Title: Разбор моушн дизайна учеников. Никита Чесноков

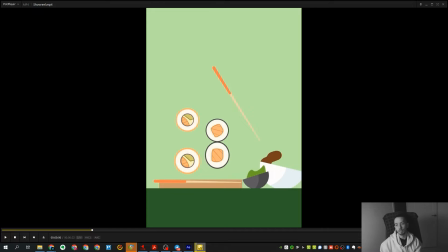(22:32)
Да, да, это рыба, это прям самая беда. дальше вот эти две работы которые имеют вертикальное разрешение мы сейчас говорим прошу рил как в принципе про продукт вот эти две работы
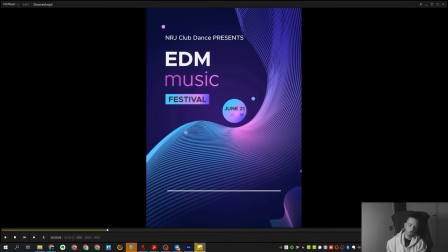(22:44)
которые имеют вертикальное разрешение можно было оформить посимпатичнее можно было просто опять же взять тот же самый какой-нибудь макап айфона как здесь и
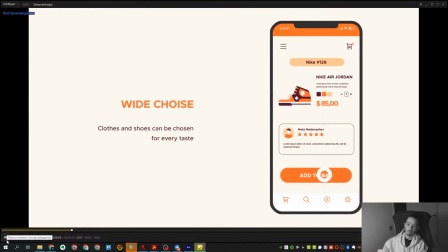(22:55)
примерно такую же сцену с ними разыграть то есть проблема этих работ в том что они просто ну фон у
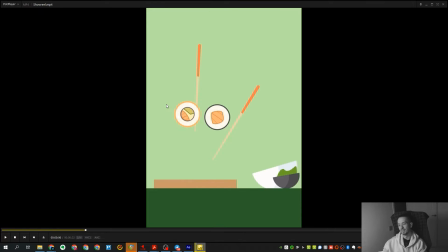(23:00)
них отсутствует и после соседней белой сцены черный фон и вот такой вот фокус на центре экрана выглядит не самым прикольным образом здесь можно было просто впихать их в тот же самый какой-нибудь айфончик
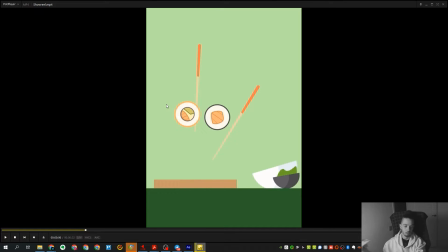(23:16)
в мукап какой-нибудь и смотрелось бы сразу более органично вот
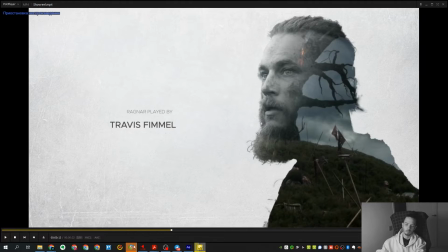(23:26)
эта работа к ней вообще ни единого вопроса не было просто потому что во-первых она была на курсе
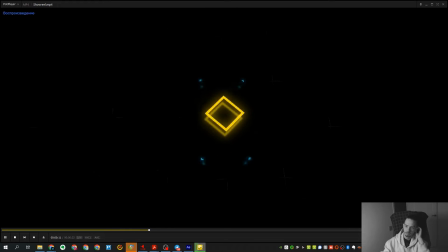(23:32)
а во-вторых выбрал мне кажется не самый лучший кусок то есть здесь я помню что там дальше вот это вот штука еще сильнее раскрывается еще больше анимационных элементов появляется и надо было ставить кусочек попозднее
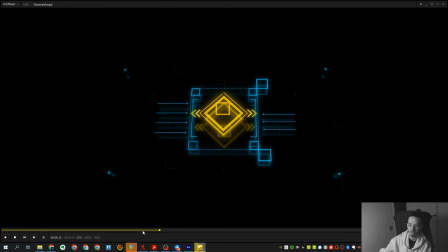(23:49)
то есть чтобы пожирнее она выглядела сейчас она выглядит не так жирно какая какой она является на самом деле, просто потому что мы не видим весь, так скажем, весь прикол этой работы, мы не видим вот тот самый нарядный кадр, скажем так. То есть мы видим просто начало, и здесь оно обрезается.
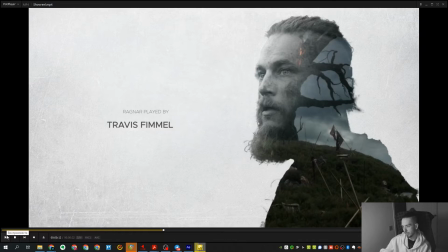(24:09)
То есть нужно было выбрать просто пожирнее кусочек. Двойная экспозиция. В целом, очень хорошо отделил волосы здесь. Очень хорошо отделил волосы. Очень такая тоже опрятная картиночка. К ней, наверное, вообще ни единого вопроса нет. Ну, я помню, сколько раз мы ее доделывали параллакс
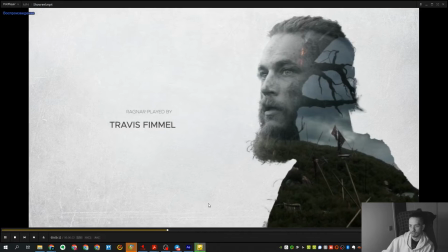(24:30)
вот здесь вот если честно мне кажется совсем не нужен то есть
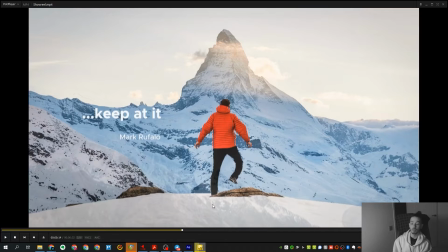(24:35)
у тебя получается две очень коротенькие сцены экспозиции и параллакс и я бы наверное оставил сцену с экспозицией и просто сделал бы ее несколько длиннее для того чтобы мы просто успели ее больше рассмотреть
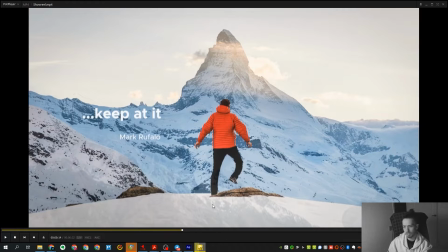(24:49)
а параллакс вообще убрал отсюда потому что у тебя получается что мы экспозицию не до конца не досмотрели и параллакс не успели рассмотреть дальше пошла уже
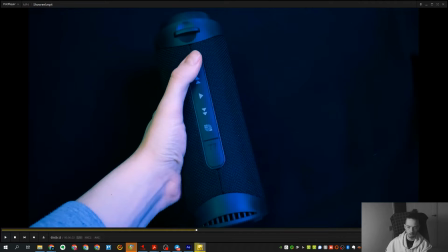(24:57)
другая работа то есть вот здесь как-то можно было немножечко просто вместо двух одну поставить вот здесь тоже такой важный момент смотри у тебя появляются вот эти интерфейсы
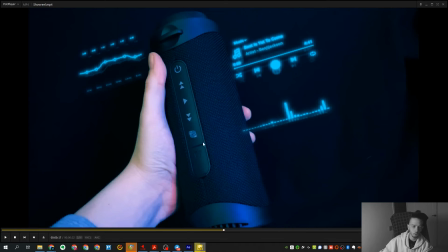(25:14)
но зритель захочет в них немножко посмотреться и прочитать что там происходит или хотя бы просто визуально понять мы не успеваем этого понять мы не успеваем вообще ничего здесь понять потому что фактически не появились и тут же сцена пропадает.
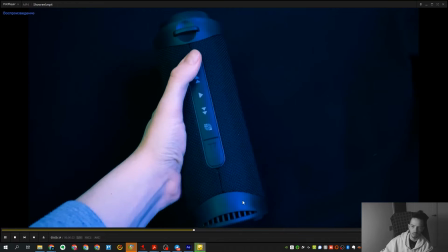(25:29)
То есть такая же история, как с хот-графикой, нужно было кусочек поправее вставлять по таймлайну,
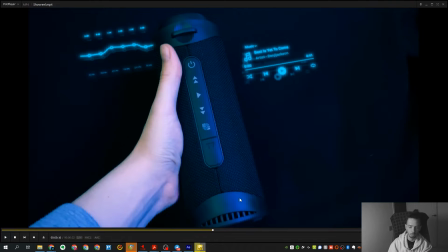(25:35)
или взять просто чуть побольше тайминга на эту сцену.
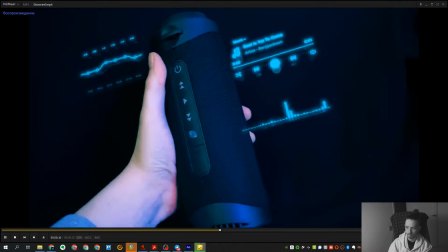(25:41)
То есть вот прям не успеваем посмотреть, что происходит. Дальше, вот эта сцена.
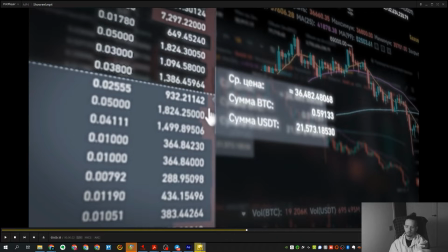(25:46)
Мне, если честно, не нравится, что он такого шакального качества. На фоне всего остального качество, ну прям очень шакальное. И в этом плане хотелось бы посимпатичнее.
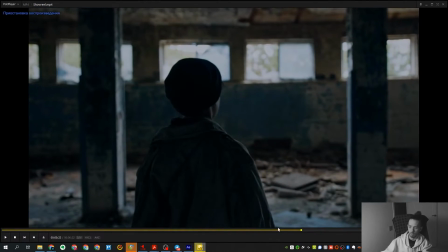(25:58)
Здесь здесь, в принципе, прикольная была сценка, тоже какое-то странное качество этой 3D-шки.
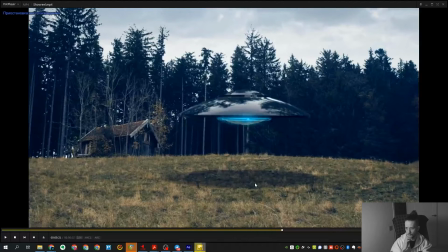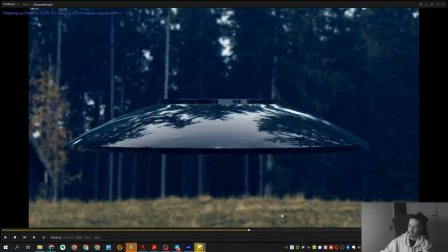(26:11)
Очень странно работает тень.
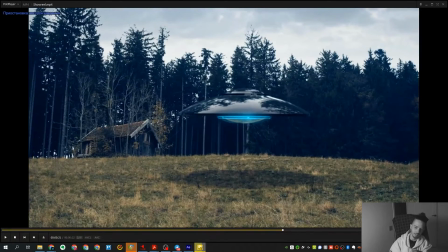(26:13)
Здесь такое ощущение, что тень в After Effects сделал потом уже сверху. То есть, вот эта тень, такое ощущение, что она самопальная, скажем так. И она очень странно работает.
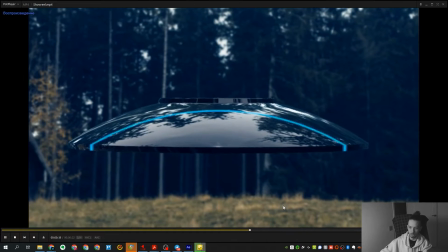(26:26)
Неправдоподобно вообще никак.
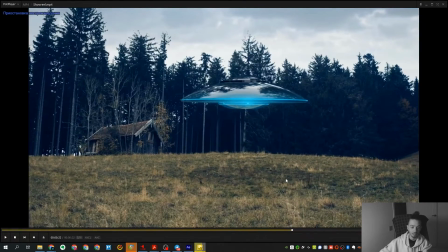(26:28)
Смотрите. она просто по opacity пропадает мы с вами в принципе технически понимаем что должна делать тень вот мы возьмем даже что должна делать тень когда объект поднимается выше она должна сильнее размазываться и немножко увеличиваться как такова то есть я мышку так понимаю вот
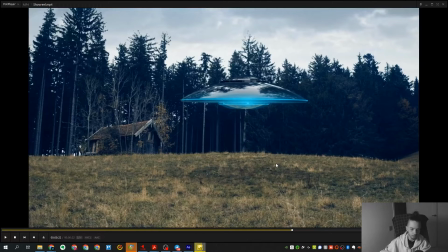(26:47)
у меня тень и и начинает размазываться и чуть-чуть
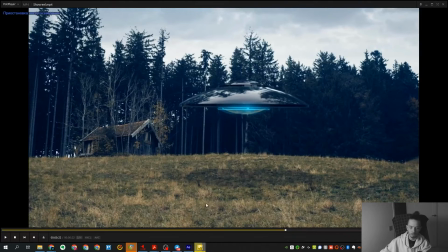(26:53)
увеличиваться в данном случае как раз таки вот этого здесь не хватает Можно было просто-напросто, условно говоря,
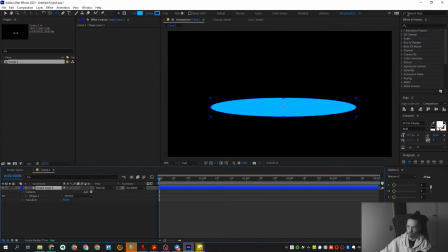(27:00)
тень он скорее всего сделал просто, вот так вот взял такую вот форму и просто немножко ее размазал. В данном случае можно было сделать как? Тень могла у тебя просто по скейлу увеличиваться и немножечко размазываться.
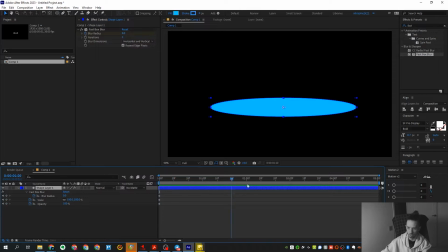(27:18)
При этом, естественно, можно еще добавить opacity, чтобы она просто чуть-чуть вот так вот приглушалась. И вот примерно такая какая-то анимация у тебя, у тени должна быть. Только блюр должен быть сразу, в нашем случае, как это вот такой.
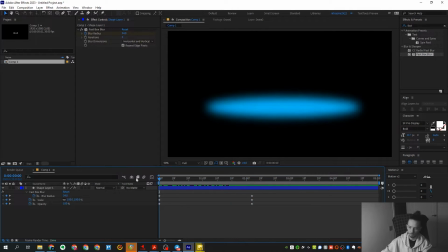(27:37)
И вот она у тебя как-то вот так вот себя и ведет. То есть в данном случае тень просто не особо правильно работает.
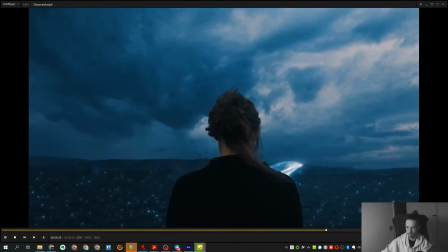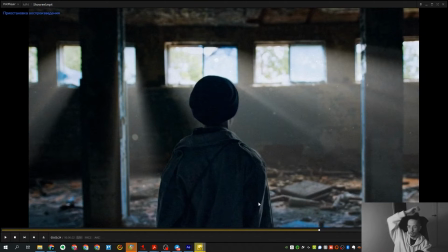(27:52)
Сцена с мальчиком вроде как крутая.
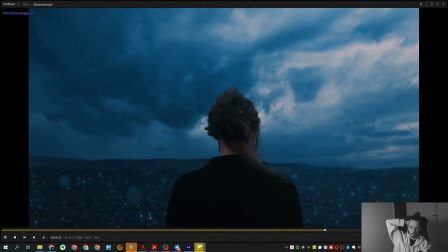(27:57)
К ней особо вопросов нет. А вот сцена с китами, у них, как мне кажется, довольно какие-то палевные брызги.
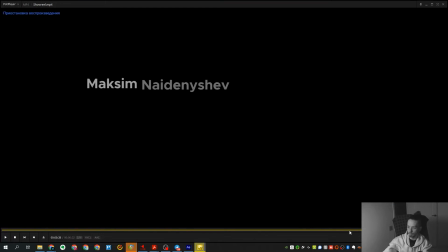(28:08)
Особенно вот тут.
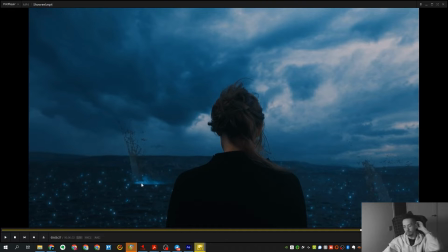(28:12)
Вероятнее всего здесь, вот, видишь, сам по себе футаж брызг, он даже до поверхности моря не достает. Он просто висит в воздухе. Покрасить пытался По цветам Но красил судя по всему Как-то неудачно В целом покрасил Не похоже это на воду
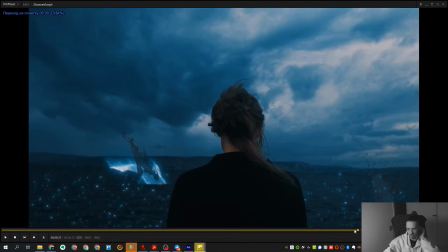(28:37)
Вот и плюс Видишь он у тебя прям в воздухе висит Что в целом тоже Не самым удачным образом Здесь работает
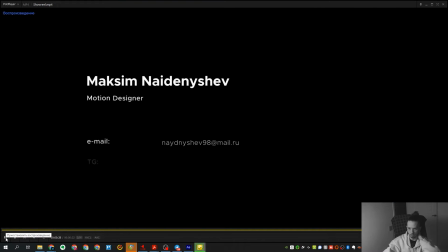(28:48)
В данном случае По большому счету Вот этот момент здесь можно было поправить
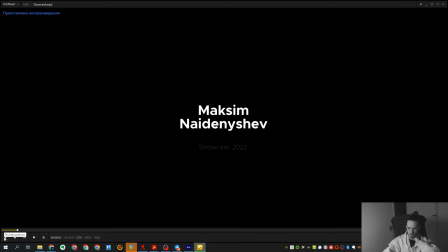(28:55)
остальным все остальное ну как бы вроде мы разобрали так-то классный шоурил есть какие-то такие микро моменты но в
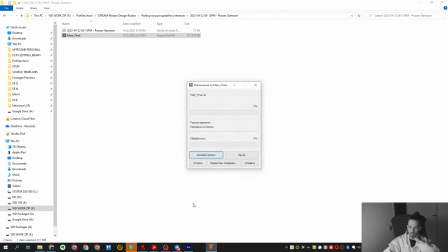(29:04)
целом я думаю что многие я думаю что многие даже не обратят внимание именно клиент так мы двигаемся с вами
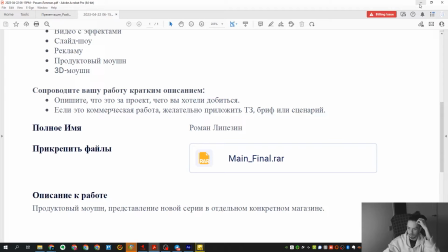(29:13)
дальше роман рома привет продуктовый может с вами новой серии в отдельном конкретном магазине так